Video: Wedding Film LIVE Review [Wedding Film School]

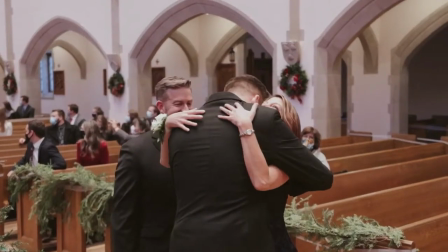Live your lives solely with regard for yourself.
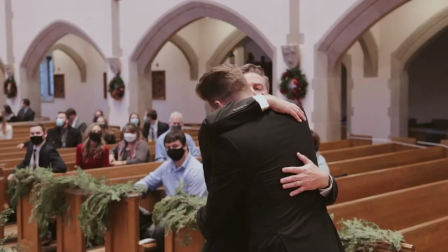But rather, having united yourselves in marriage, you will take on a unified identity.
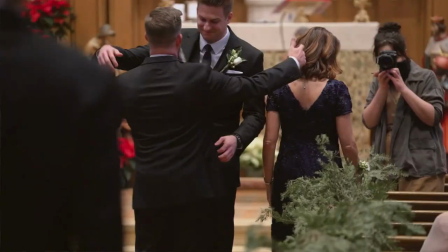Is this guy on your team? Oh, that's a girl. She looks like a volunteer art teacher.
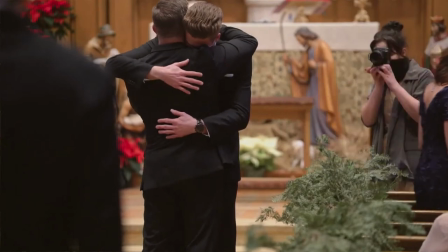What the heck is she wearing?
But rather, having united yourselves in marriage, you will take on a unified identity.
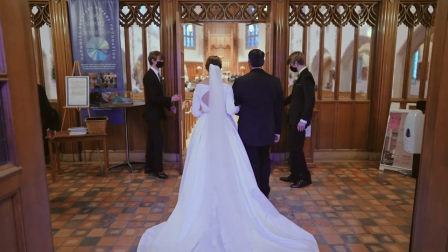Living for, sacrificing for.
Oh no, blue dress.
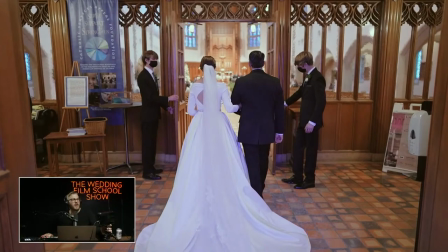You gotta fix that blue dress, bro. Yeah, you can't have a blue dress. Yeah, I mean, you know that. That's easy enough to tweak. You gotta get a white dress. Well, I always tell everyone, white dress.
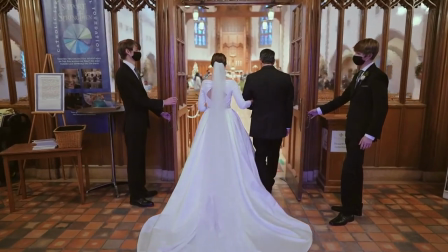Loving the other. But within this identity, taken on by the two of you, there is a mission.
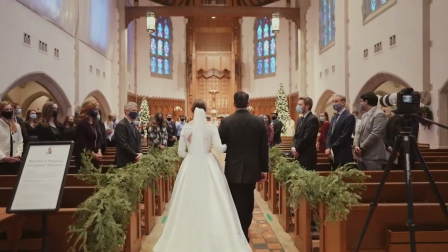Your mission is the eternal salvation of your spouse and your family.
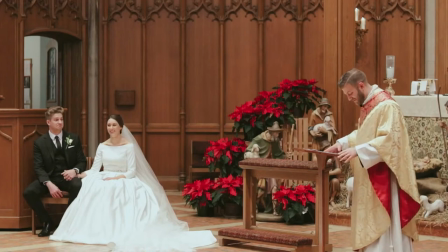Now, if that sounds like a large task, perhaps it does, then look no further where you are today.
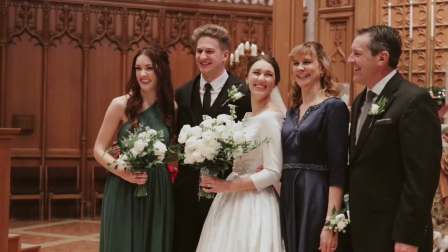Her dress is beautiful, by the way. I really like her dress.
Surround you.
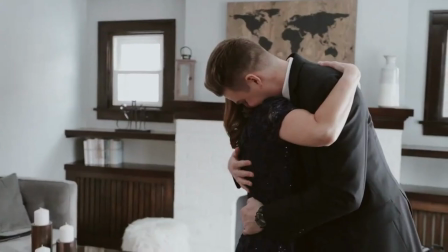And if I may be so bold, they're ready to support you in good times and in tough times.
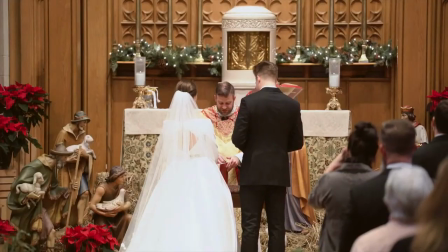And yeah, I think white dress over the rest is looking weird. In that shot, so short. That's my opinion.
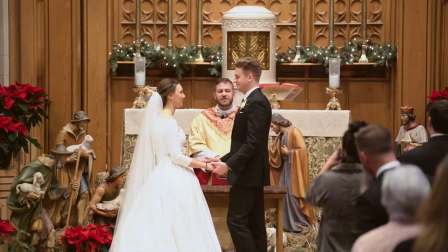The first time, Mr. and Mrs. Lucas and Laura Tucker.
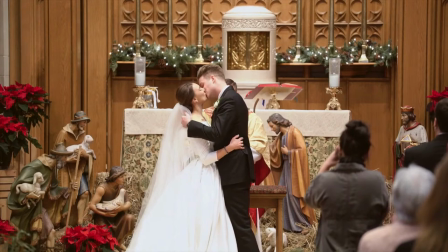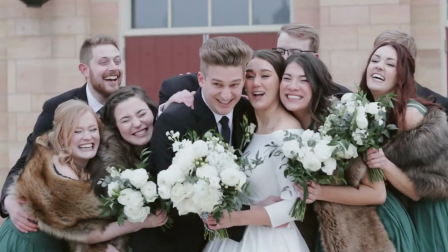Good. That was a good gimbal shot. That was a good gimbal shot. Let's go back and look at that.
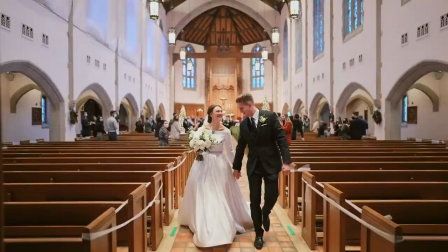Yeah, and so in terms of white dress over the rest looking weird, this is what I'll tell you.
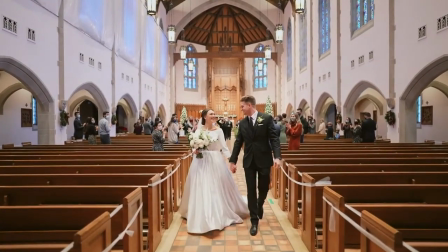When you're dealing with combination white balances, like that, where you got the blue and the orange, whatever people are going to, your subject is what you need to white balance. So when you have a person
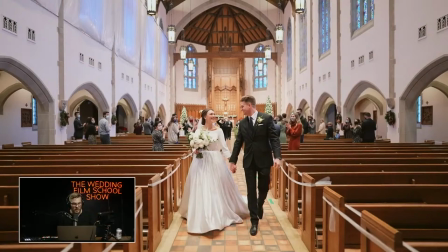where whatever your eyes are going to be drawn to is what you need to really make sure is white balanced properly. And because people aren't going to look at that background, they're going to look at that dress right away. So that's what matters. But anyway, this is a great gimbal shot. I just wanted to point it out. Good operating technique.
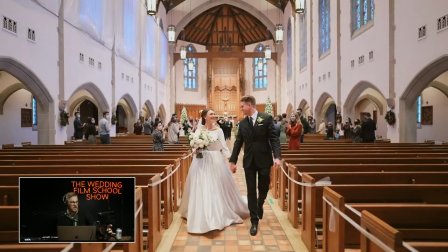You did a great job. It looks awesome. It's nice and wide, which is cool because it shows out the church and their family and friends. So good shot. Good job.
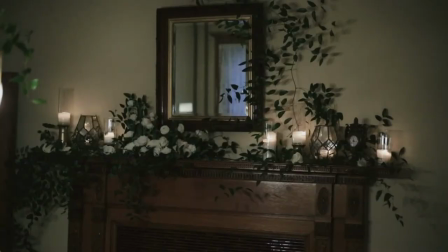I like including the audio there.
Room. We're so excited to continue to watch your story and how it unfolds.
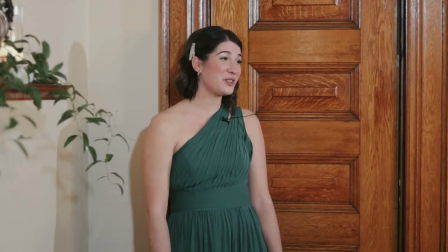It's really such a beautiful love story.
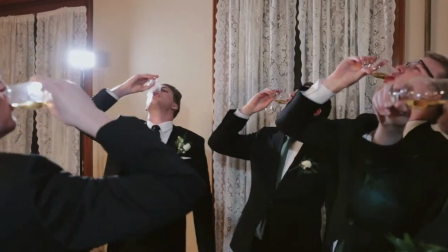I look back on all these memories that we've had, and I really can't imagine the two of you apart in these memories, and you've always been together for me.
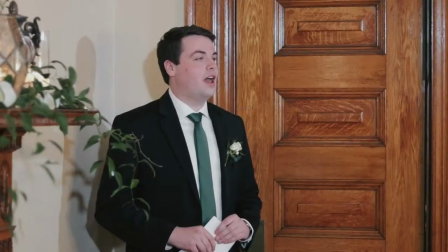And
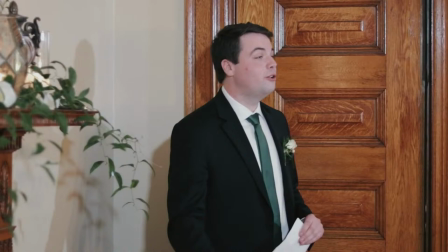Did you light this right here? Did you light this right here? Man, that's a tough situation.
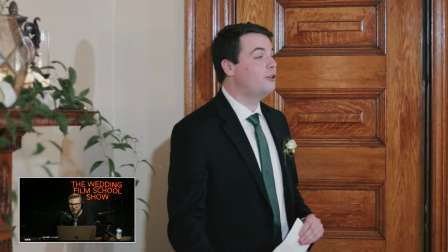That's tough. I can tell. Yeah, I can tell this is a tough situation. The pink skin is a little much for me, but if you could have asked them to maybe move a little bit and backlight them or whatever, I would say do it.
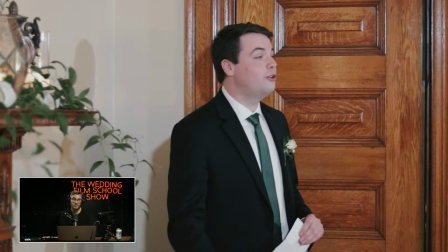But if not, I do understand these are tough situations that they happen at weddings, guys. They happen. So we know it doesn't look the best. You got to include it. It's meaningful to the couple.
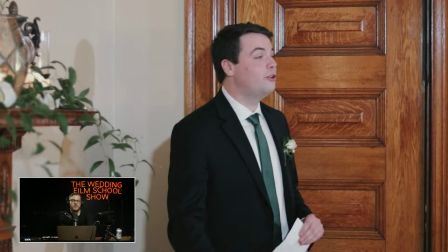In this situation, what would I have done? If I knew this was going to look bad, I probably would have shot very low aperture on a long lens, really punched in and tried to just blur out that thing.
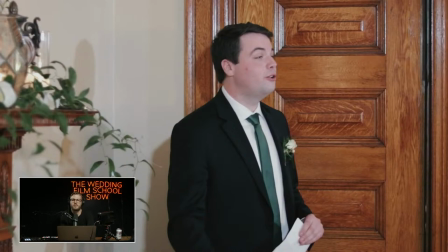And I probably would have shot him from the other side and not against that door.